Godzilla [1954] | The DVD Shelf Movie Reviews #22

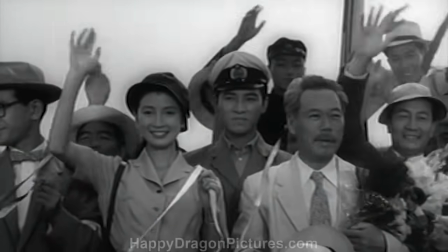2190s
Already, I was a bit surprised when watching this the first time that a lot of focus is being put on these human characters, since I'd always assumed that humans were the least interesting aspects of the Godzilla franchise,
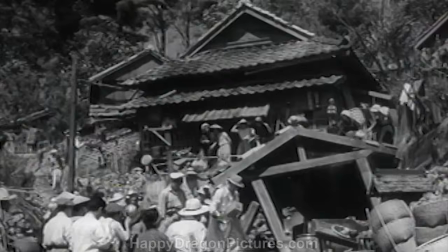2201s
but I'll get into that more in a bit. it. Once the scientists reach Odo Island, they discover the beast's gigantic footprints,
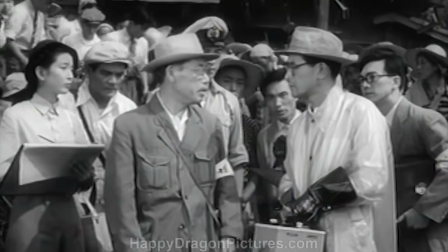2208s
and with a Geiger counter, they're able to determine that the prints are emitting heavy levels of nuclear radiation.
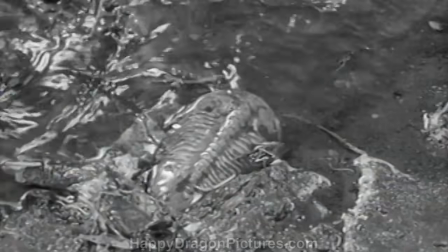2214s
Within one of the prints, Dr. Yamani discovers a three-lobed marine trilobite,
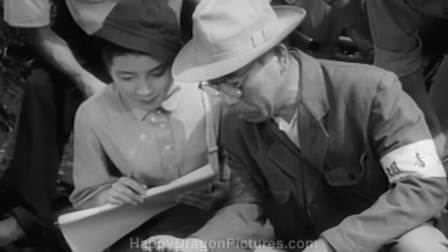2218s
an extinct arthropod that acts as the main piece of evidence proving that the beast they're dealing with is not of this era.
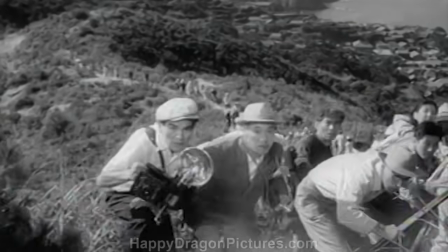2225s
Then after a full twenty minutes into the film, history is made as Godzilla is revealed for the first time looming over a grassy hilltop,
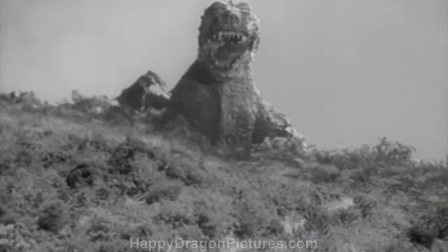2232s
and even though the special effects used here may not look very sophisticated by today's standards,
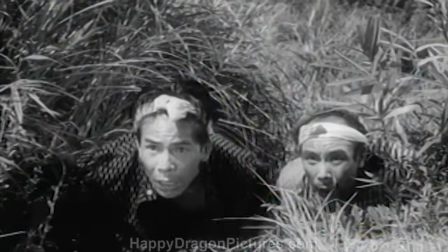2237s
I think with the tools they had at the time, the filmmakers did a fine job at making a simple hand puppet look like a large,
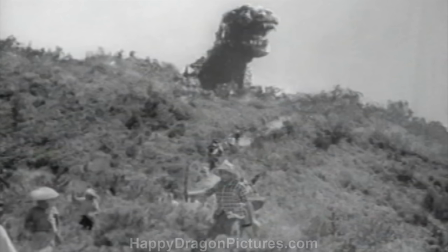2242s
hulking monster by compositing it with a shot of people running in fear at the bottom of the screen.
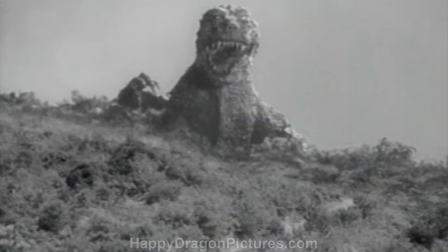2247s
It's those iconic yet fleeting special effects money shots that really sell you on the sheer imposing size of Godzilla,
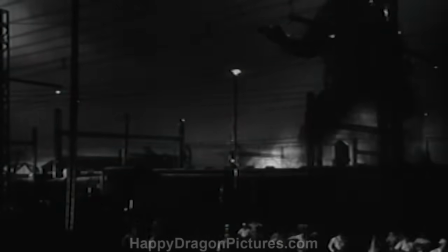2254s
and even something as simple as setting a camera at a low angle to look up at the actor in the suit can easily pull off that sort of illusion.
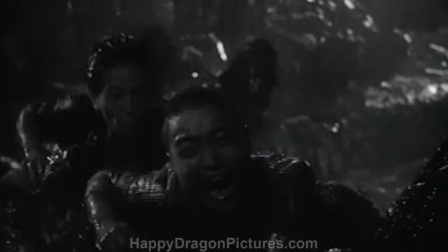2261s
Also, I love how director Ishiro Honda made the conscious decision to wait what
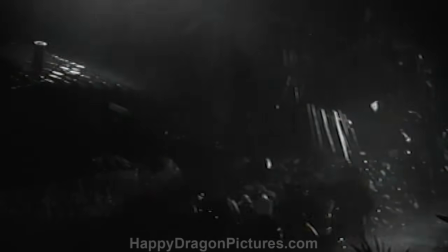2266s
seems like an eternity in a monster movie to reveal the actual cause of this destruction.
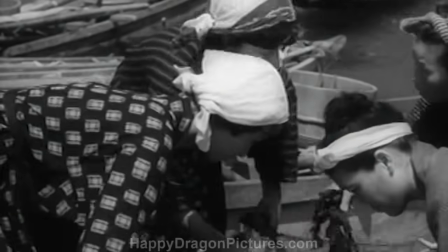2270s
Along with that, you hear whispers of the Godzilla legend from the residents of Odo Island,
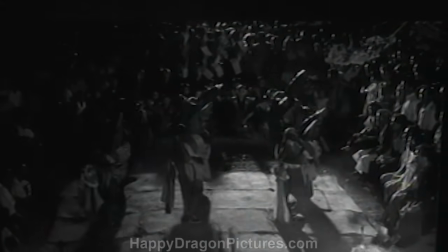2275s
and watch as a ceremonial exorcism attempts to ward off the beast, as if Godzilla is believed to be some sort of spiritual demon.
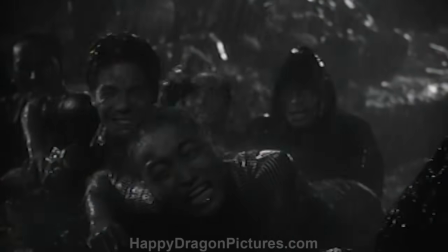2282s
This way, suspense is built by not showing us what Godzilla looks like for a while, we're just privy to the damage he's capable of, and what the natives believe him to be.
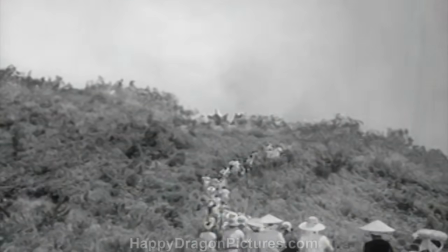2291s
Then, by the time we're finally given the big reveal,
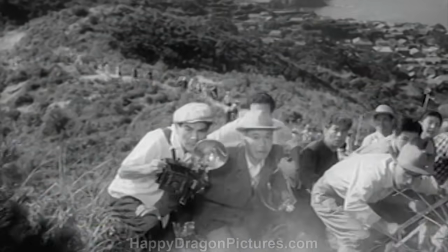2293s
there's already a bit of an implanted intimidation factor from before that makes the first actual glimpses of him all the more powerful.
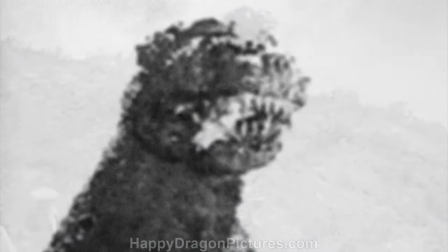2301s
This scene was originally supposed to be a bit different however, with Godzilla first appearing with a dead cow hanging out of his mouth, as seen in this photo.
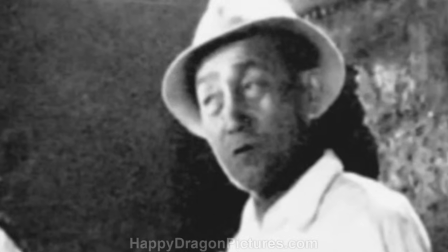2308s
But effects supervisor, Ajit Tsuburaya, felt the cow wouldn't even be visible unless it was a certain size.
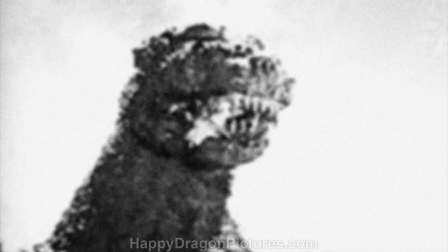2315s
Making the cow appear bigger would, in turn, not look convincing in proportion with the intended size of Godzilla, so the idea had to be cut.
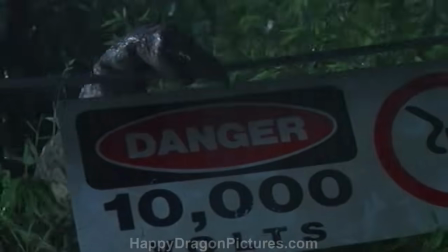2322s
Funny enough as it is,
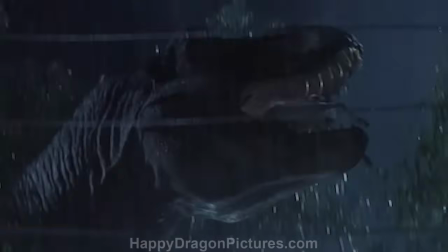2324s
a similar idea was put into play several decades later when a certain Tyrannosaurus Rex was first introduced to us as it swallowed a dying goat.
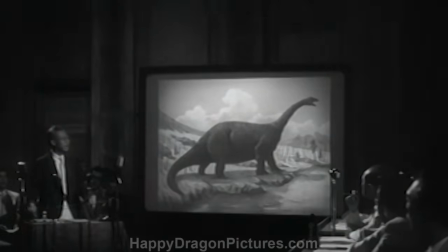2332s
With sufficient research gathered from Odo Island, Dr. Yamani returns to Tokyo to present his findings to the Japanese legislature.
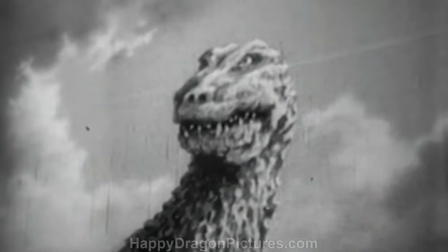2339s
Here, we're basically given all the facts. Godzilla is a rare evolutionary hybrid of both land and sea reptiles from a prehistoric era who
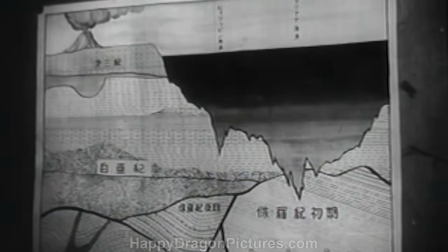2348s
had been surviving on his own in a deep sea cave with the possibility of others like him still lurking in the waters below.
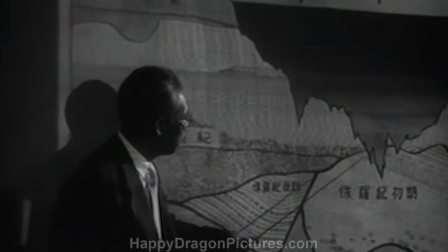2354s
However, due to the numerous hydrogen bomb tests, his sub-aquatic dwelling has most likely been destroyed, forcing him to surface.
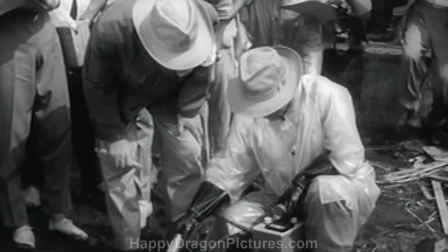2361s
Due to the highly radioactive sand found in his footprints, it's concluded that Godzilla had been mutated by concentrated levels of radiation given off by the H-bombs. Okay, a lot to take in there, but I think this only begins to illustrate the movie's heavy historical importance.
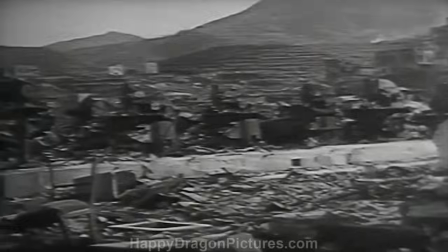2377s
Given what we know now how it must have been for the Japanese people to have suffered through not only two horrific atomic bombings of major cities,
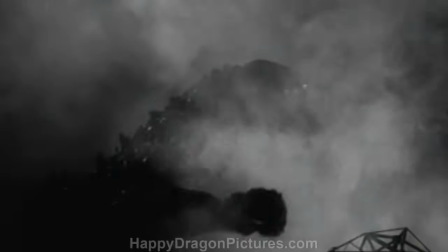2384s
but also the scares brought on by Fallout, Godzilla is truly symbolic of a nuclear holocaust.
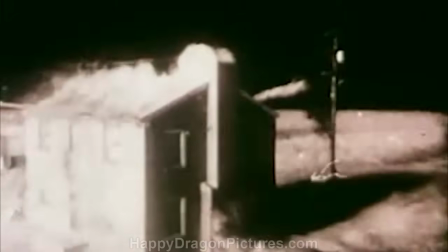2390s
But what makes him even more frightening is that at least a nuclear blast can wipe you out in a split second,
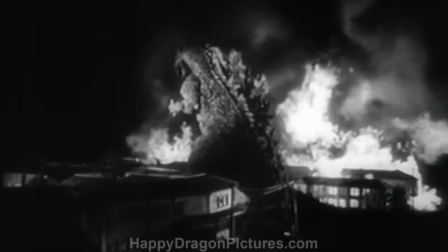2395s
whereas this lumbering radioactive beast gradually destroys individual cities and livelihoods like it's some kind of slow torture.
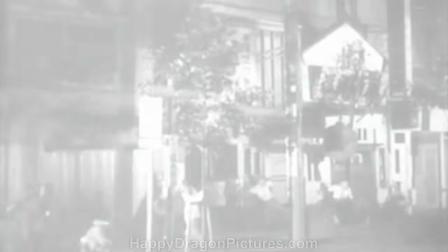2402s
And even if you don't directly suffer his wrath, the radiation he emits represents the wide reach of nuclear fallout created by an atomic blast,
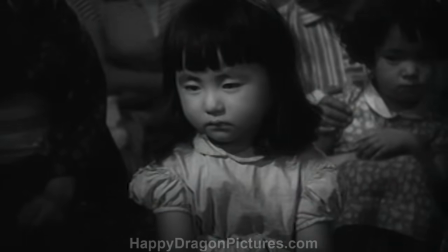2410s
which we see grim examples of after he ravages Tokyo later in the film.
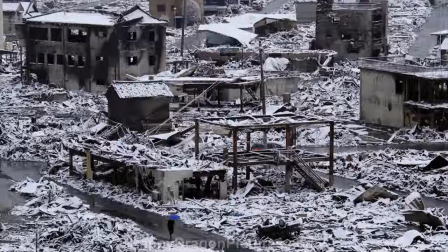2414s
Even looking beyond all the nuclear war allegories, the country of Japan has had to suffer through a long history of natural disasters like earthquakes,
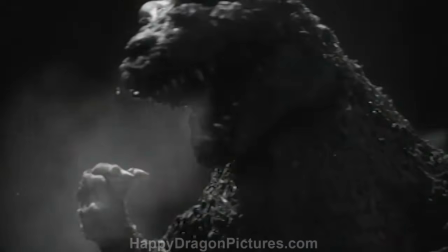2422s
volcanoes, and tsunamis, and one might even perceive Godzilla as being a representation of nature's aggressiveness in that part of the world.
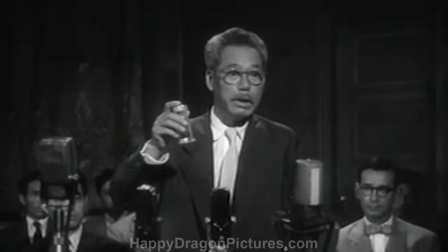2429s
Also, what I find interesting about this original Godzilla movie is that it could have easily blamed the Americans for Godzilla's arrival.